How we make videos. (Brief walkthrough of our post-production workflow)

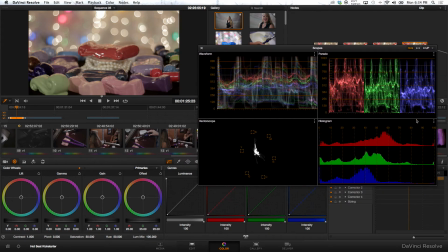[7:57]
scopes, all of our technical mumbo jumbo. Make sure everything looks pretty good, pretty even.
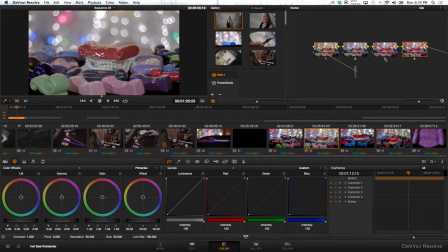[8:03]
That's the first step, and that's just the white balance. And then we just start adding in, correcting it a little more, adding in some contrast. And so then that's the final look. That's original. Oh, and out of our camera, we shoot CineStyle, which is basically a picture form.
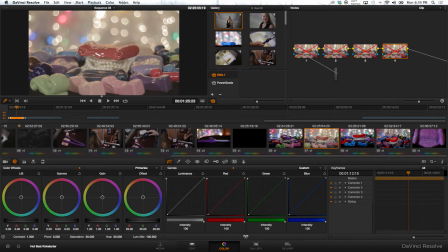[8:22]
It's a preset on your camera that makes everything super flat and gives you a lot more post-production control.
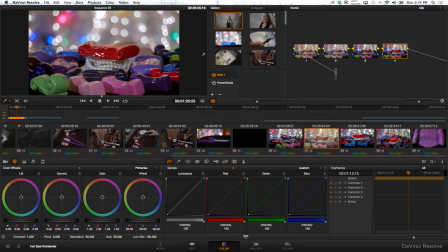[8:29]
So that looks flat and ugly, and then when we're done, it looks nice and bright and nice.
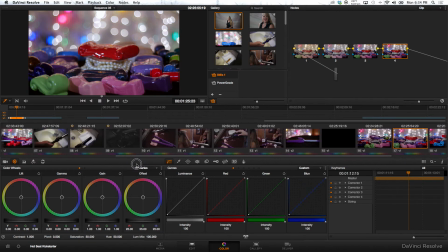[8:35]
I said nice twice. And so,
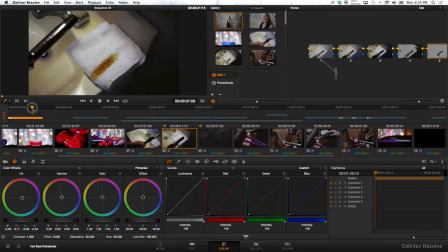[8:40]
real quick, another awesome thing about Resolve is the ability to use masks. So for example, in this shot over here, that's the original.
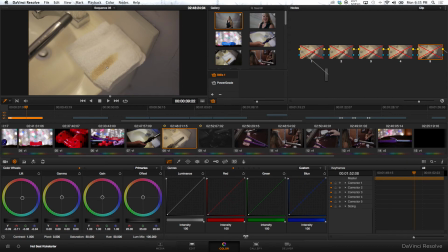[8:55]
And when she lifts the curling iron off the towel, you can see the burn, but it's so flat that it just doesn't, you can't really tell very well. So same thing, we fix the white balance, start adding in some layers of correction. And
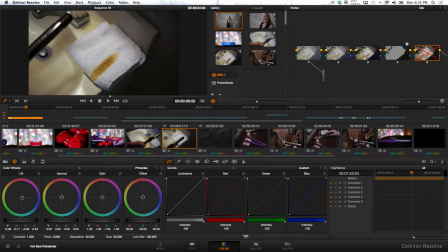[9:13]
so there it looked pretty good, but I wasn't super happy with it. And so what I did, because the burn just kind of looked brown and not very good, it just wasn't showing up as good as it was in person. So what I did is I drew a mask around it, and then, which is this node right here, and then
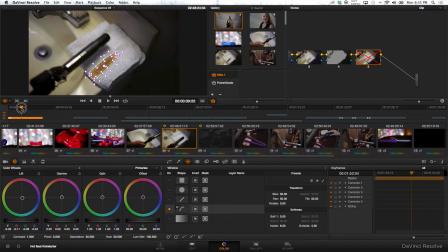[9:33]
motion tracked that mask, which is another really awesome thing about Resolve. And so there you can see it play through. The mask goes over that, and it follows it really well.
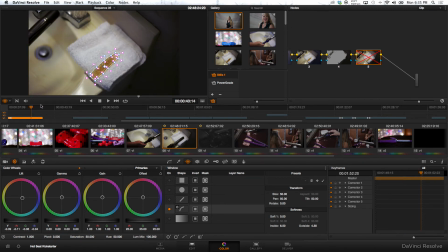[9:47]
The tracker in here does really well. You can probably hear that water. There's a water pipe in my room, and so anytime someone turns the water on, there it goes. Sounds like a waterfall. So yeah, and then what I did with that was within the mask,
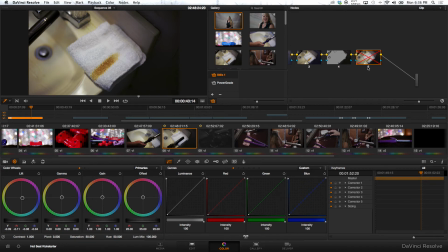[10:04]
I just added some darkness and made it look better. So it really made that burn stand out, which is what we were going for. So that's pretty much it, the color correcting process. That's another pretty tedious part about it, but it's crucial in making a video look good.
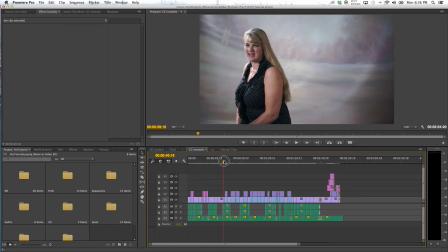[10:24]
And so jump back into Premiere.
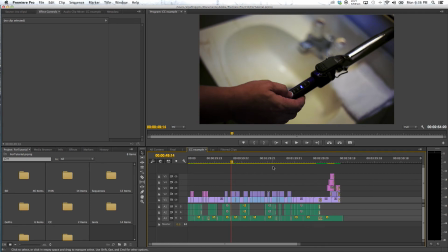[10:27]
Our XMLs we bring back into Premiere, so then all of our replaced footage is already there and color corrected, which is another awesome thing about DaVinci.
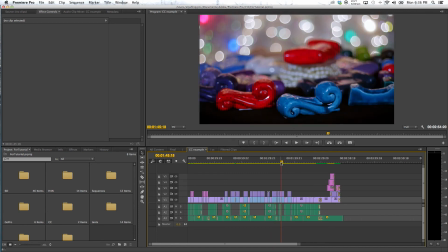[10:35]
So right here you can see an example.
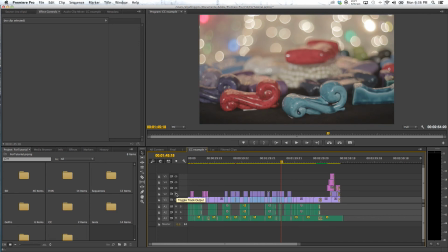[10:40]
That's the original shot, and then our color corrected layer is there.
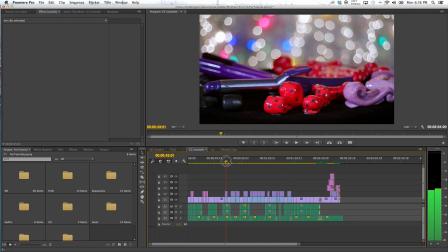[10:46]
So it looks a lot better.
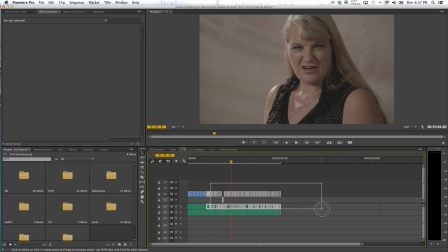[10:52]
So then once that's color corrected, we have all these now that would be color corrected, and then we just start editing it together
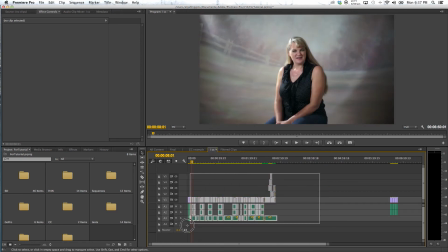[11:03]
until we get something like this that's thrown together that we like.
Hello Kickstarter, I'm Deborah with Pretty Neat Ideas.
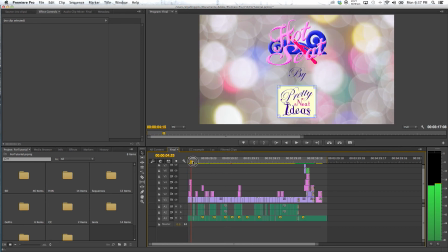[11:16]
This is the one I was looking for. Deborah with Pretty Neat Ideas.
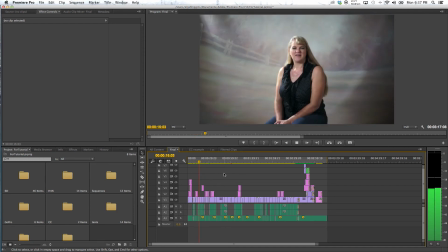[11:25] We make hot seats. Finally, a safe and convenient.
So it's pretty good. Another thing I did is this bottom layer here is the song that goes over it. So every time her voice comes in, I mix the audio to allow you to hear her better.
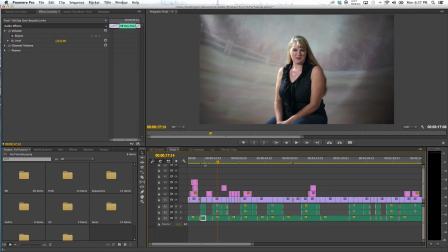[11:44]
And when her voice goes away, the song gets louder.
Pretty Neat Ideas.
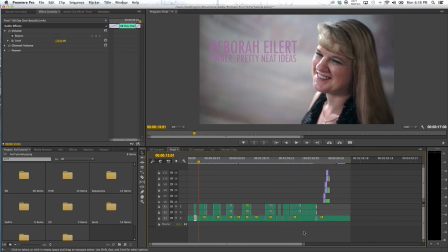[11:50]
So this is kind of what the final draft looks like once we're done editing everything.
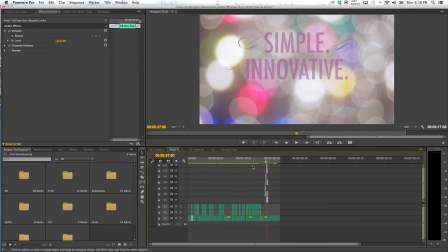[11:57]
Here is a big old tower of layers I did for this text at the end here.
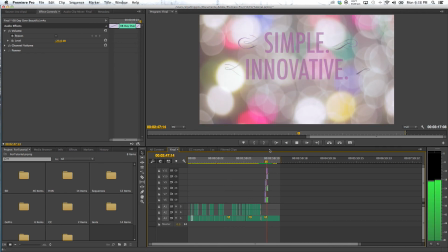[12:04]
It's got these swirls that come in.